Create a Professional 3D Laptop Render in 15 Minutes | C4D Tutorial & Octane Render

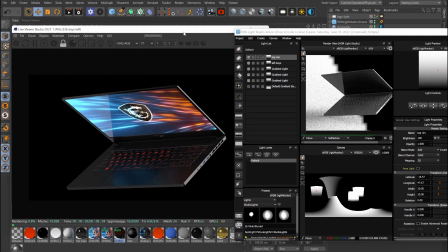251s
So this is what Adrian had in his lighting here from his scene, and we're gonna go ahead and make some tweaks.
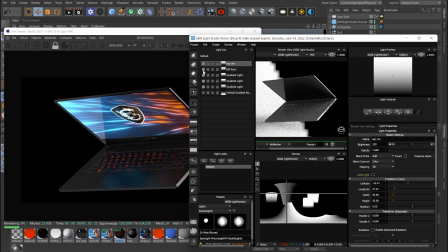259s
So the first thing I do is I usually just untick and tick things just to see what has gone on here and how we break them down.
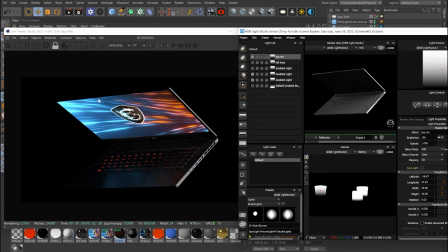267s
So here we can see this is for the top here, the top trim, that makes sense. He had a left light on the left here, which I wasn't a huge fan of, because the problem with his render is it looked a bit more washed out and flat.
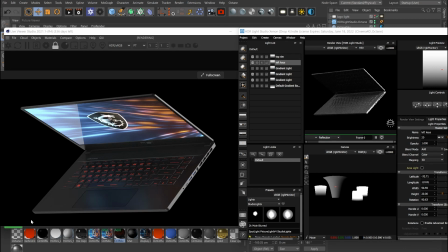281s
If you've got very flat colors, it lacks contrast. Here you can see from here to here, it's all just flat, flat, flat, flat. And I was basically just introducing the same principles I've gone over multiple times, that if you add in gradients, you get the contrast, because you want gradients that go from like light to dark here, light to dark here.
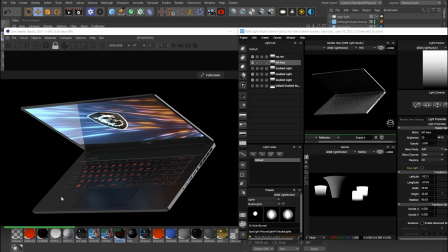300s
It adds in that contrast. You'd rather have a light here that goes darker here so that it adds that more contrast in the visual. That's essentially what contrast is, from the difference between white and black. So if everything is just a middle gray, it just looks flat and looks meh.
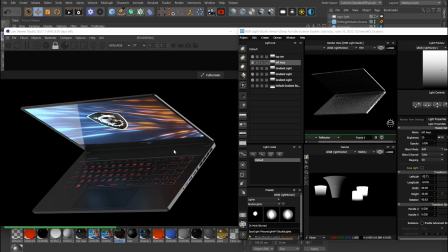315s
And if anything, it looks less realistic because you're not really showing that many shadows and contrast and stuff like that, which a real world scene would have.
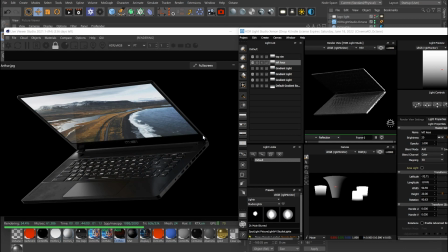322s
Where here you can see it goes from lighter to darker. So here it's a little light, there it's dark. Here it's a bit more flat, but here you can see it starts from light, fades off to dark. And there's just a lot more darkness and shadows there.
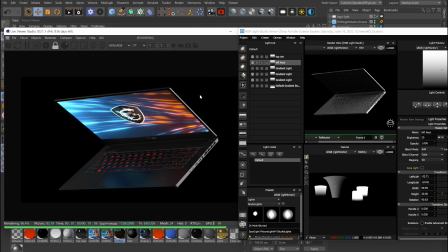336s
So you want to introduce more of the gradients and that'll have more contrast. So that's the first thing.
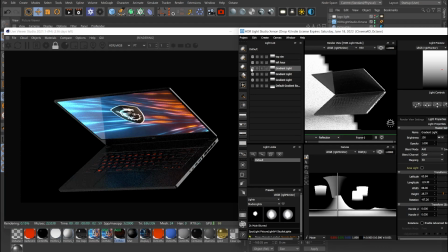342s
But here I'm just trying to see what lights are in the scene and why. So here we can see that's the bottom light. And here he had two lights for the side for some reason.
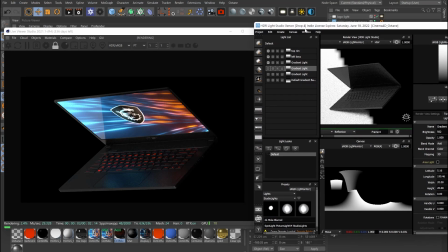352s
But what we can start to do is just tackle the side light over here as a start. So we can find out wherever this light needs to be. Here it seems to be placed quite well.
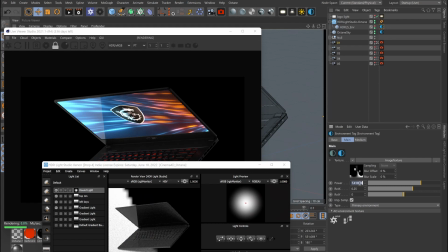364s
Another thing you can do is just increase the brightness of your overall HDRI, just so that you don't have to deal with a lot of values inside of HDRI Studio.
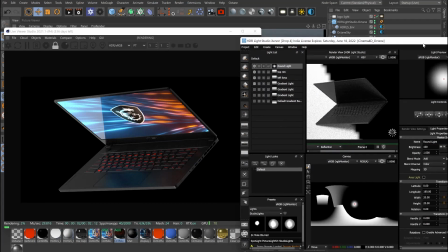373s
So upping the exposure of the whole HDRI itself, just so we have a bright exposure by default.
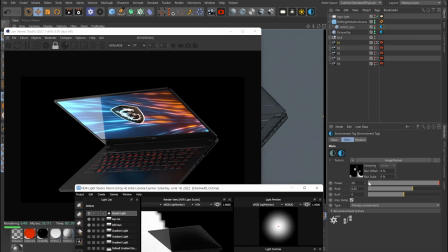380s
Otherwise, if this is down to one, here you can see our lighting is very underexposed, and in here we're going to have to make this like 1,000 and stuff just to get it even exposure.
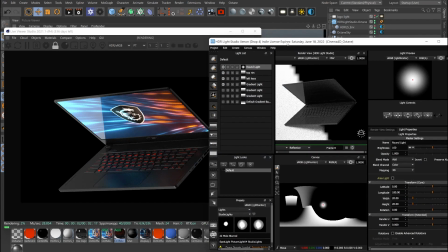391s
So here, if we start off with the bright scene, we can see that there's a very visual similarity between this one and this one, and that's what we want.
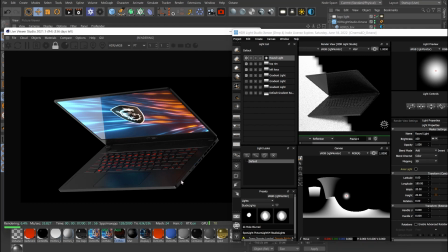400s
So the one thing I did make to the tweak with his materials is
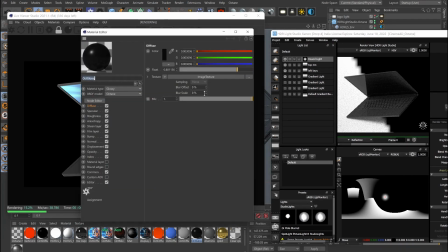404s
because his materials were quite rough, it did affect with the contrast, because if your materials are quite rough, you won't get...
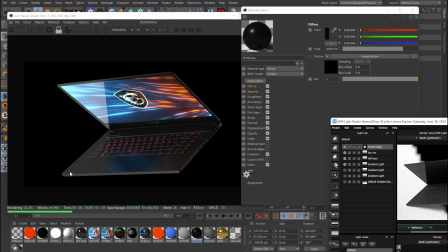415s
it'll basically wash out all of the contrast that you have with your lighting. So let's say if I turn this down to zero here, we will get quite a bit more of the gradients showing up, just because our roughness is not set so high to where it's washing out everything.
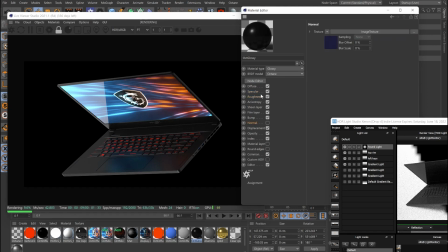434s
So what did I just go and tweak? I thought I turned this down to zero, but maybe I didn't. So here you can see it goes from a little bit lightness to black, whereas if this was set up to one, everything is just one consistent color and it looks very flat.
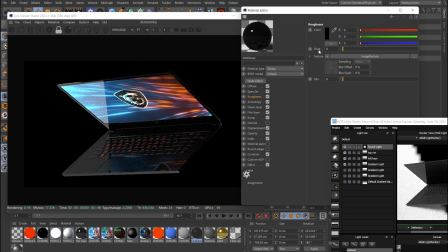454s
So what I did is I set the default to zero, and then just to add a bit of that realism, I just set this roughness to 0.3. So we've got 30% of this texture appearing, which still adds a bit of that photorealism. And here you can see as well, it's adding a bit of the detail,
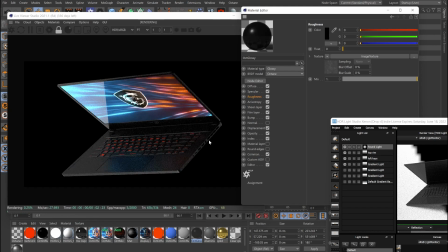472s
but it's not completely washing out everything and just making everything one flat color, which is what we don't want. So 0.3 was good. And that's pretty much all of the changes I made. Besides, also, I just turned off this normal map just because I didn't really like it and I was getting in the way of things.
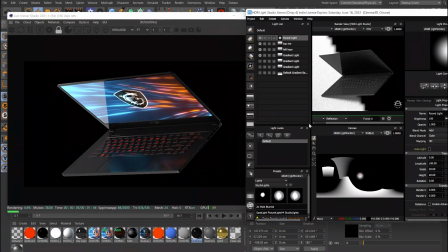487s
The rest is just lighting. So from here, we can start to tweak where you want this light to be. In this case, I do like it here. You can make it maybe a little bit more up there on the top of the product there if you really wanted to. You can find the right place to put it there.
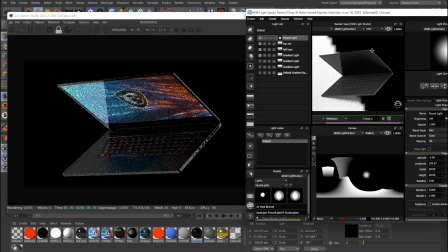500s
And then keep tweaking. Maybe if I put it right at the top here, and then if you made it smaller so that it's not taking as much of the HDRI, then we'll get some more gradients. So here we can go down to 5. And these are the same things I was telling Adrian. You don't want to go too low on your size of your light.
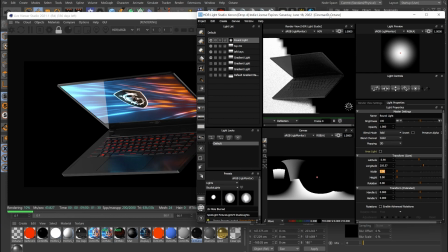520s
If you make this small, then your HDRI's resolution might be low, and you'll get pixelated lights in your renders, which is what you don't want.
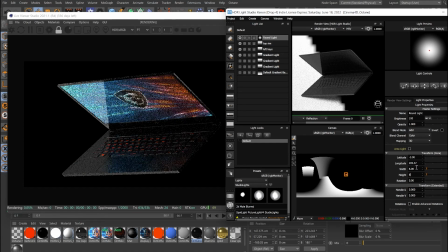529s
So you don't want to go lower than 5 in my case, which is what I would say. Yeah, you don't want to go lower than that. Like 6 is probably like 5, 6 is the minimum. Because if your light on your HDRI is too small and your resolution of your HDRI is low, then you'll get pixelated lighting, which is not what you want, because you'll get bad quality lighting.
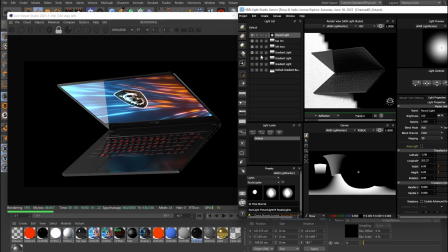547s
So let's say this is what we like, goes from light to dark. That's what we want. We can start moving on to other lights. Here we've got a top trim light, which I think is good. It goes from light to dark, which is nice. And then this left keys light, I don't think there's really a reason for that.
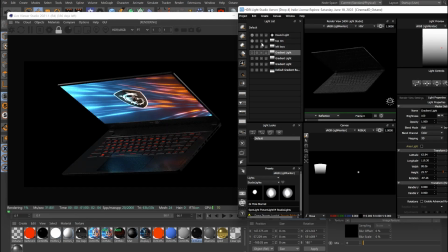561s
So I'd even turn that off. Now, if we turn off everything,
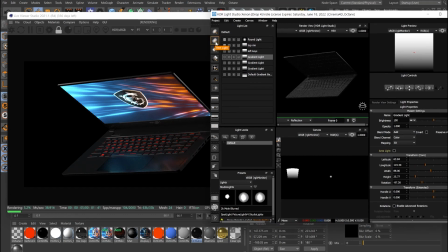564s
what I also showed is that you can introduce a background light just to highlight the edges of the product. Because often what happens is people will
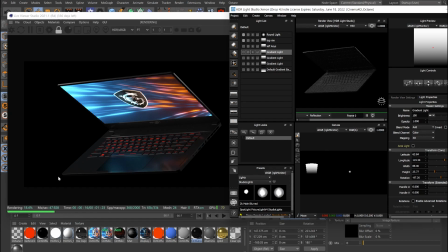574s
see these dark areas that's fading into the background, and they'll start adding in lights just to fill it out, just to show the shape of the product. But then the more lights you add, the less contrast you get.
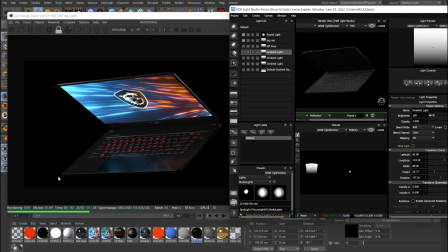585s
And a good way to show the shape of the product without having to add in too many lights is just have a light that's in the background, just creating an edge. And then you can have the dark contrasty look without having the shape of the product fading out.
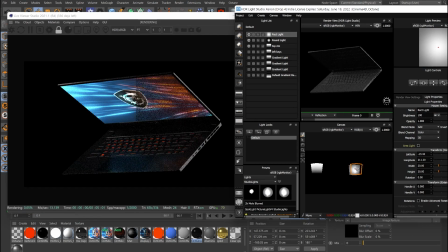602s
So you want to add in a light and just find out where it is on your HDRI so that it shows up in the back.
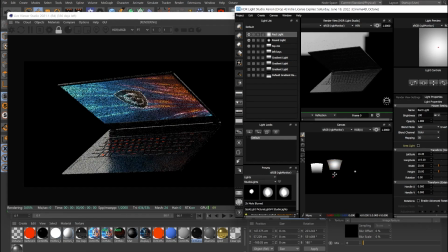608s
And we just want to make sure that it's actually showing white in the background here. So here, there, I found it.
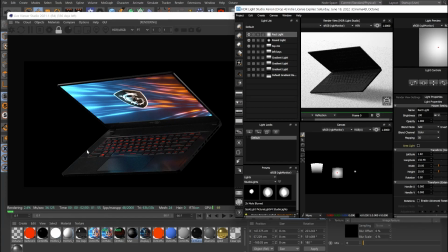614s
Now we've got our lights in the background, and immediately you can see some edges showing up.
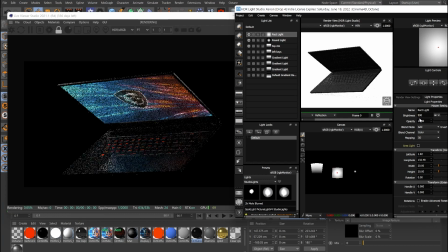618s
Even if I go and increase the brightness to like 500, boom. Now you can see we've got some shape of our product here at the top, here at the back, on the bottom.
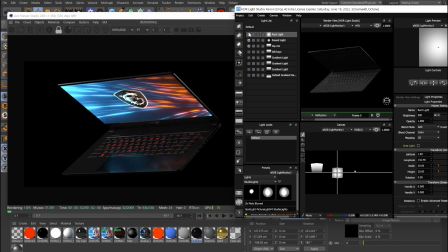629s
If I turn this off, you can see the visual difference. And we've only got three lights in here, and it's already looking quite good.
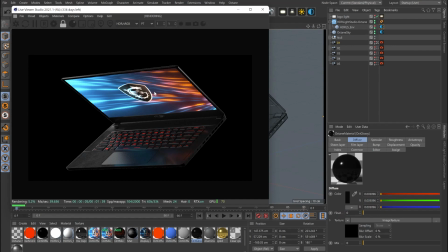637s
Next thing I would probably do is more of a art direction side. I didn't really like how there was a white light lighting the whole product, and then the keys are red and the screen is blue.
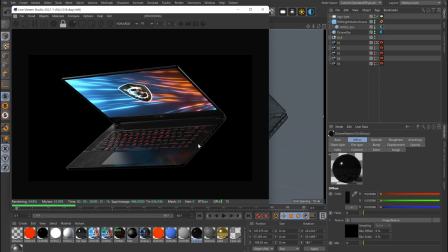650s
It just adds a lot of visual like complication, and I thought from a direction point of view,
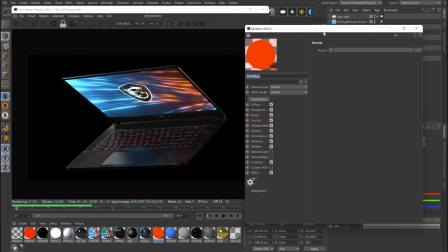657s
I would probably add in a background and stuff that is just a bit more
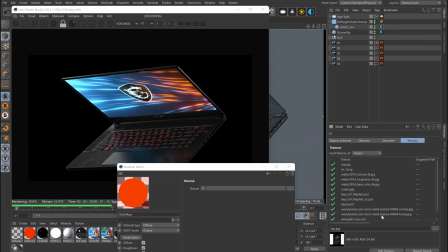662s
visually appealing and looks more modern and less of that old style gaming laptop look,
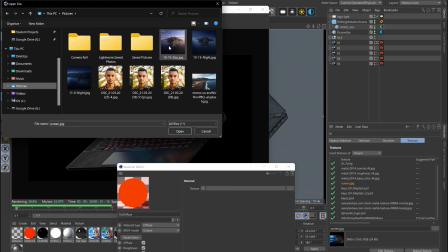668s
because that's not very pretty. So here I just went into here and just picked a image of like one of my wallpapers. You just put that there,
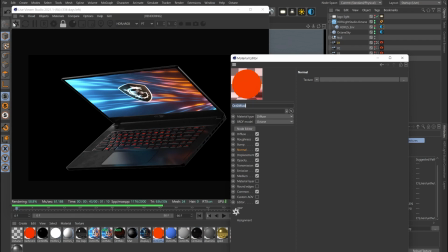677s
and then just to match, so if I just reload this in here,
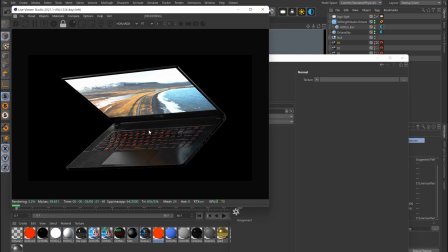682s
there, and then just to match the screen with the keys, I also made the keys white instead of that red color.
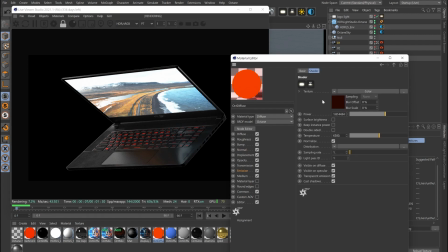688s
And this is more of like an art direction side, which just makes your product look more modern in general, as opposed to anything technically amazing that we're doing. So here, just making all of the emissions white instead of red,
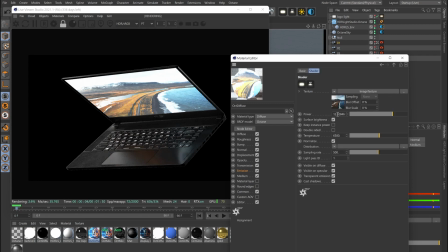706s
and then here you can see the screen's a bit bright, so just dropping that exposure down to a point where it's still bright,
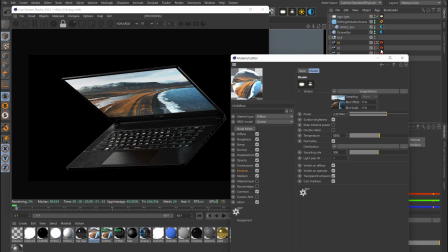714s
but not like blowing out everything, somewhere like there. Cool. Already very, very big changes.
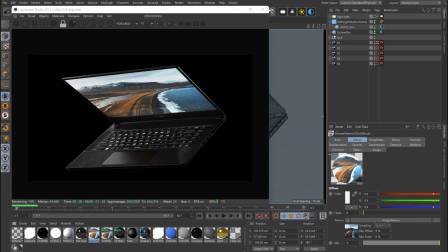720s
The art direction's made quite a big difference. And you can also see the lighting changes.
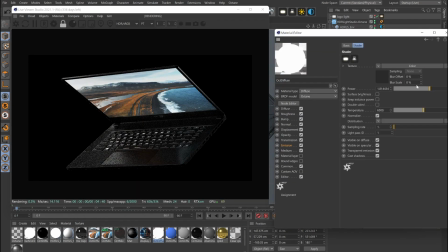727s
So the keys were also a bit bright, so you can probably just drop that down just a little bit. You don't want it to be bright to where it's not realistic, but you still want them to be bright enough so that it's still showing.
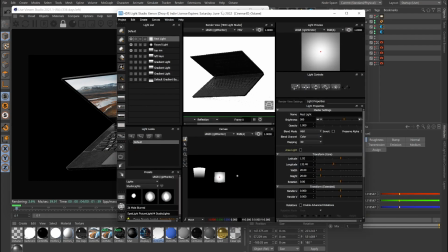740s
Cool. Then from this point, you also had a light that was showing on the actual screen.